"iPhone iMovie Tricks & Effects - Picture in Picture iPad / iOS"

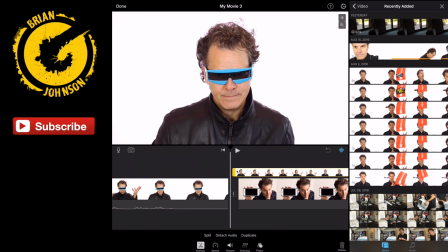(8:09)
But notice the it's funny because when you resize this, it's not quite perfect in iMovie, but it's pretty good, especially for an app.
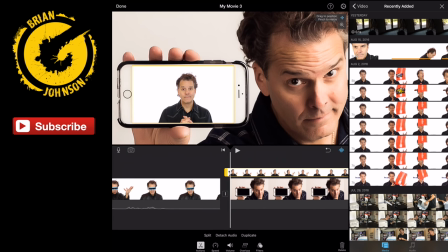(8:16)
I need to make this a bit smaller. There we go.
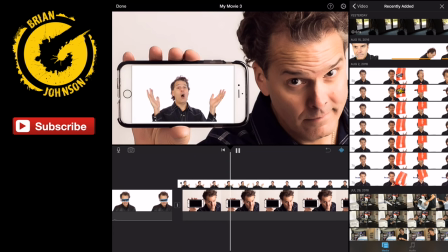(8:22)
Let's see what we got now. Hey, look at that. That looks fantastic.
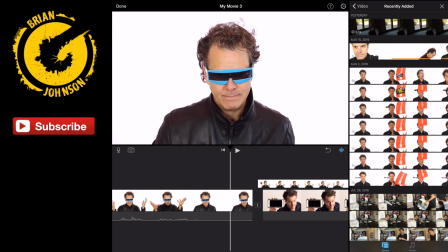(8:26)
And this is how easy it is to create a picture-in-picture effect.
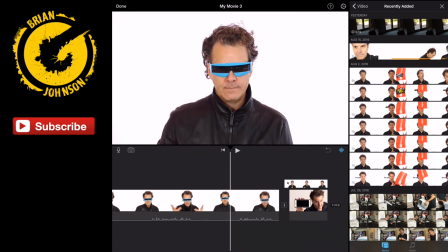(8:32)
Now, I want to go back and kind of show you a few edits. If you've got what you need, awesome.
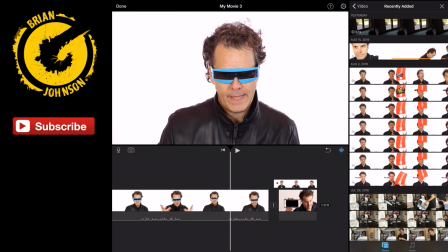(8:37)
I'm going to link to a few other videos on using iMovie effects. Check those out in the YouTube card right now. Or if you want to stick with me, I'm going to show you a few jump cuts right now.
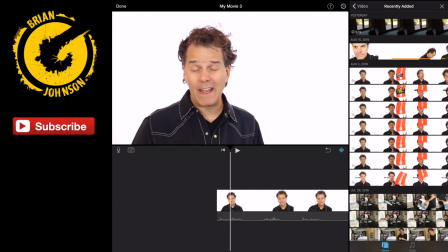(8:49)
And basically notice that this is how the video starts, right? I'm talking.
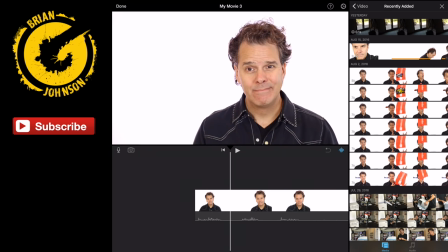(8:55)
That's scene number one. And now right here,
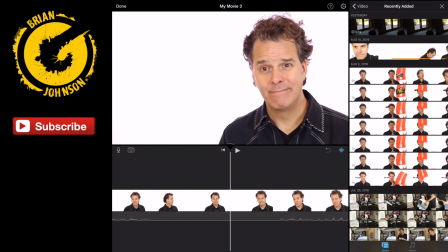(9:02)
it ends right there. And then I take a few steps, I position myself, and this is the next scene.
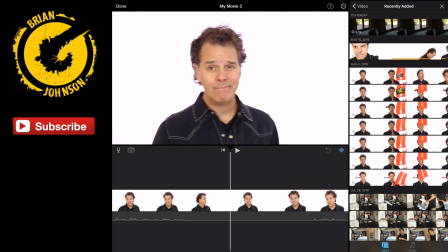(9:11)
And in order to make that happen, what I need to do is create what's called a jump cut.
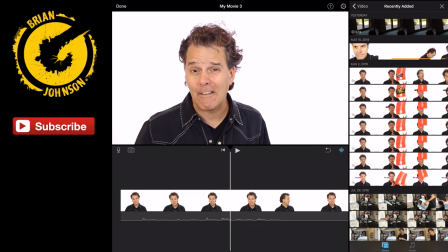(9:15)
And this is a great way to really create engaging videos that are fun to watch. So what do?
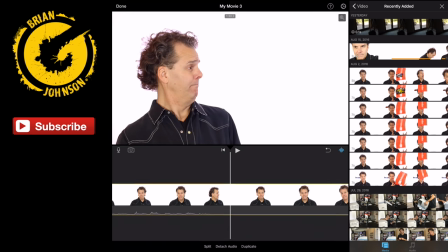(9:21)
We go to where we want, right there. We go right where we want the clip to end, the scene to end.
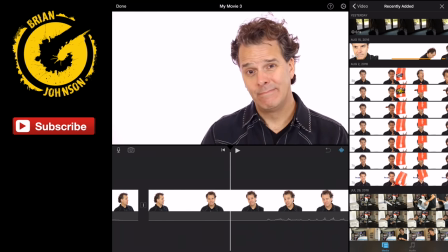(9:29)
We highlight the scene, and we keep scrubbing. And this is where I start talking again.
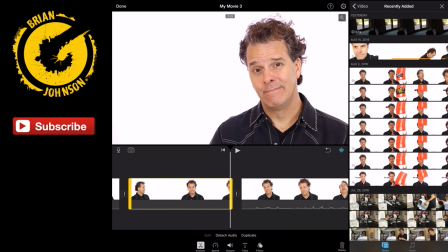(9:38)
I click, I split, I highlight, and that section is the middle where I'm walking over,
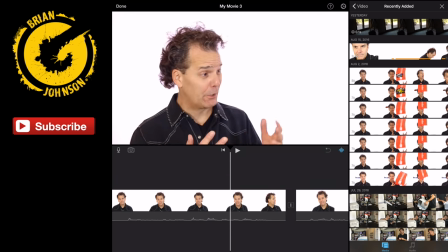(9:47)
and I'm gonna select delete, and now watch what we have here.
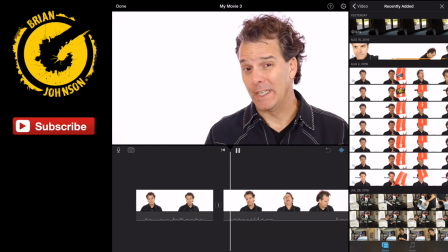(9:52)
So I'll just play you a second. And you can see it's kind of like goes from one scene to the next.
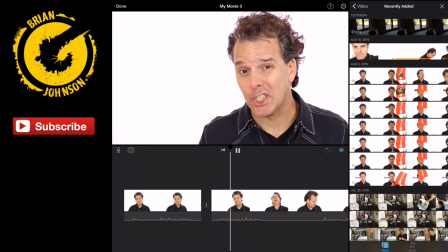(9:58)
It's fast, it's engaging, and really upbeat video cadence, right?
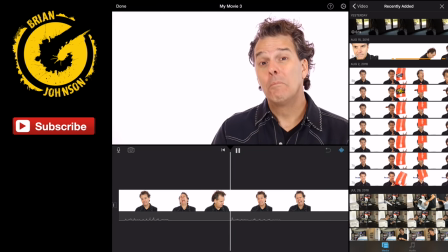(10:06)
Things that are happening will allow you to keep viewers' engagement higher.
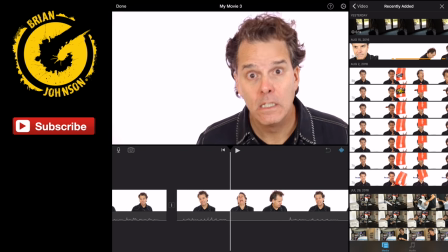(10:11)
So I didn't really like the way that part came out, so I kind of cut it right about here.
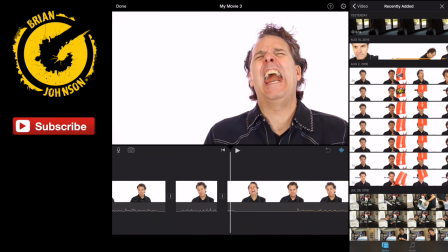(10:20)
Select it where I want to cut, split, and
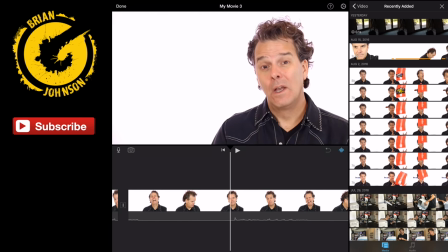split again, and delete. And now what we have is I'm laughing, ha ha ha ha.
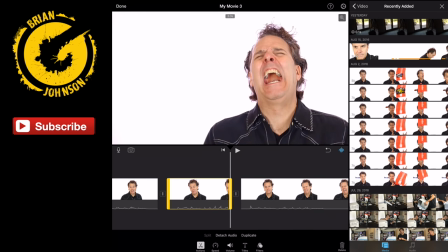(10:43)
And actually, this was the same scene. I actually created this scene twice, so I'm gonna delete out of that.
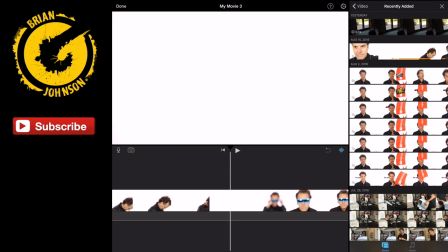(10:49)
And the next scene is where I'm in the glasses. So I get right where I want.
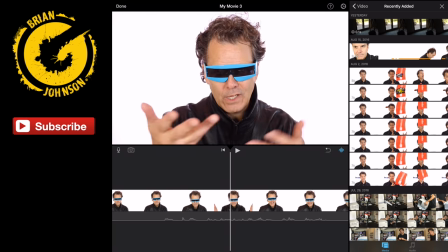(10:58)
And I did this one twice, so I need, here it is right, no, that's the first one. And notice my hands.
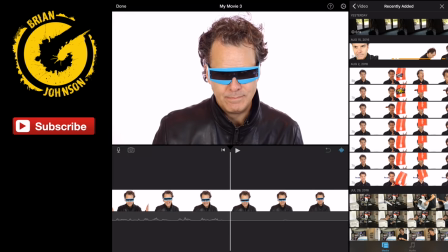(11:03)
You don't see as much as my hands, of my hands, I should say. So I skipped that one.
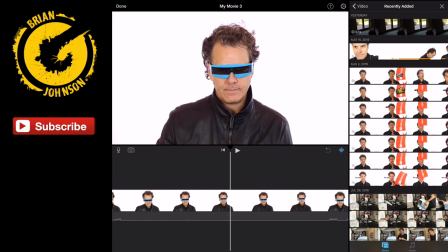(11:09)
I backed up, did you see that? And this gives you the chance to see a little bit more of my body and to use my arms more.
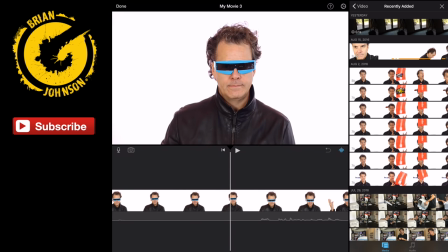(11:18)
I lean in. So this is where I want to start.
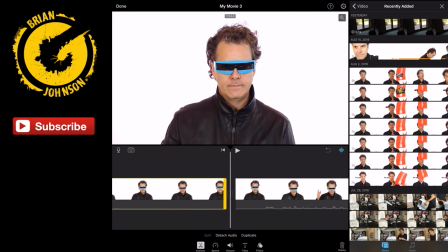(11:24)
I'm going to delete all this stuff.
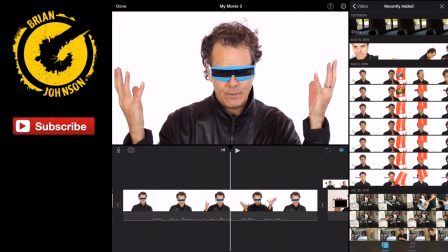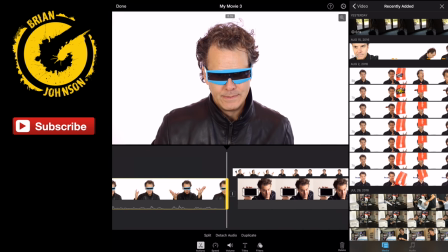(11:34)
And I need to trim this a bit. And trim. Now let's see what we got.
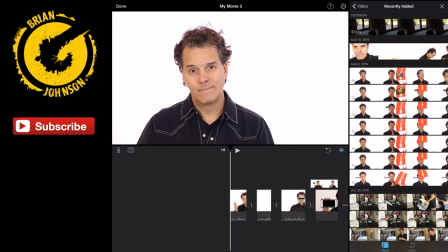(11:42)
This is basically the first 20 seconds of the video. It's fun, it's different, it holds people's attention.
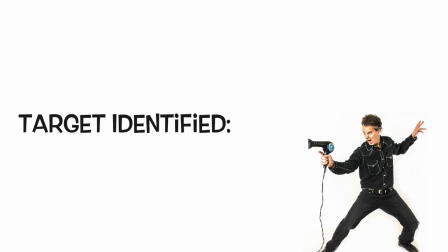(11:48)
So very powerful. Alrighty, there you have it. That's the iMovie for iPhone or iPad picture-in-picture.
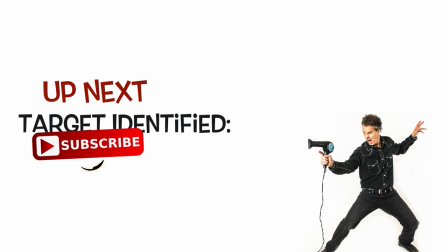(11:55)
Really simple,
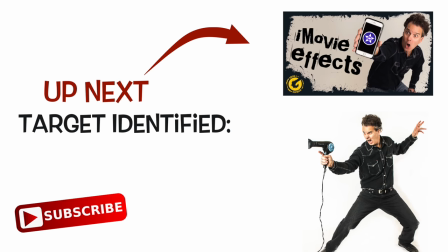(11:56)
and it's amazing the kind of editing that you can pull off with a few apps and the knowledge to power those apps.
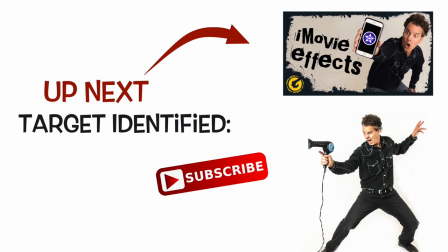(12:04)
Now in the next video, I'll be featuring, and I'll release this in a day or two,
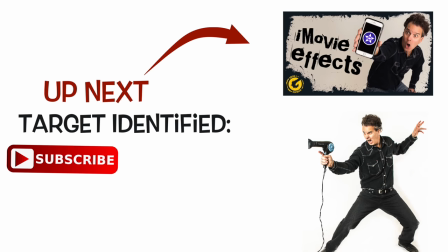(12:08)
I'm gonna show you how I can create all kinds of cool text effects in this iMovie by using a few other apps,
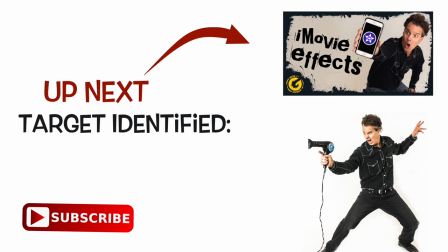(12:17)
so stay tuned for that.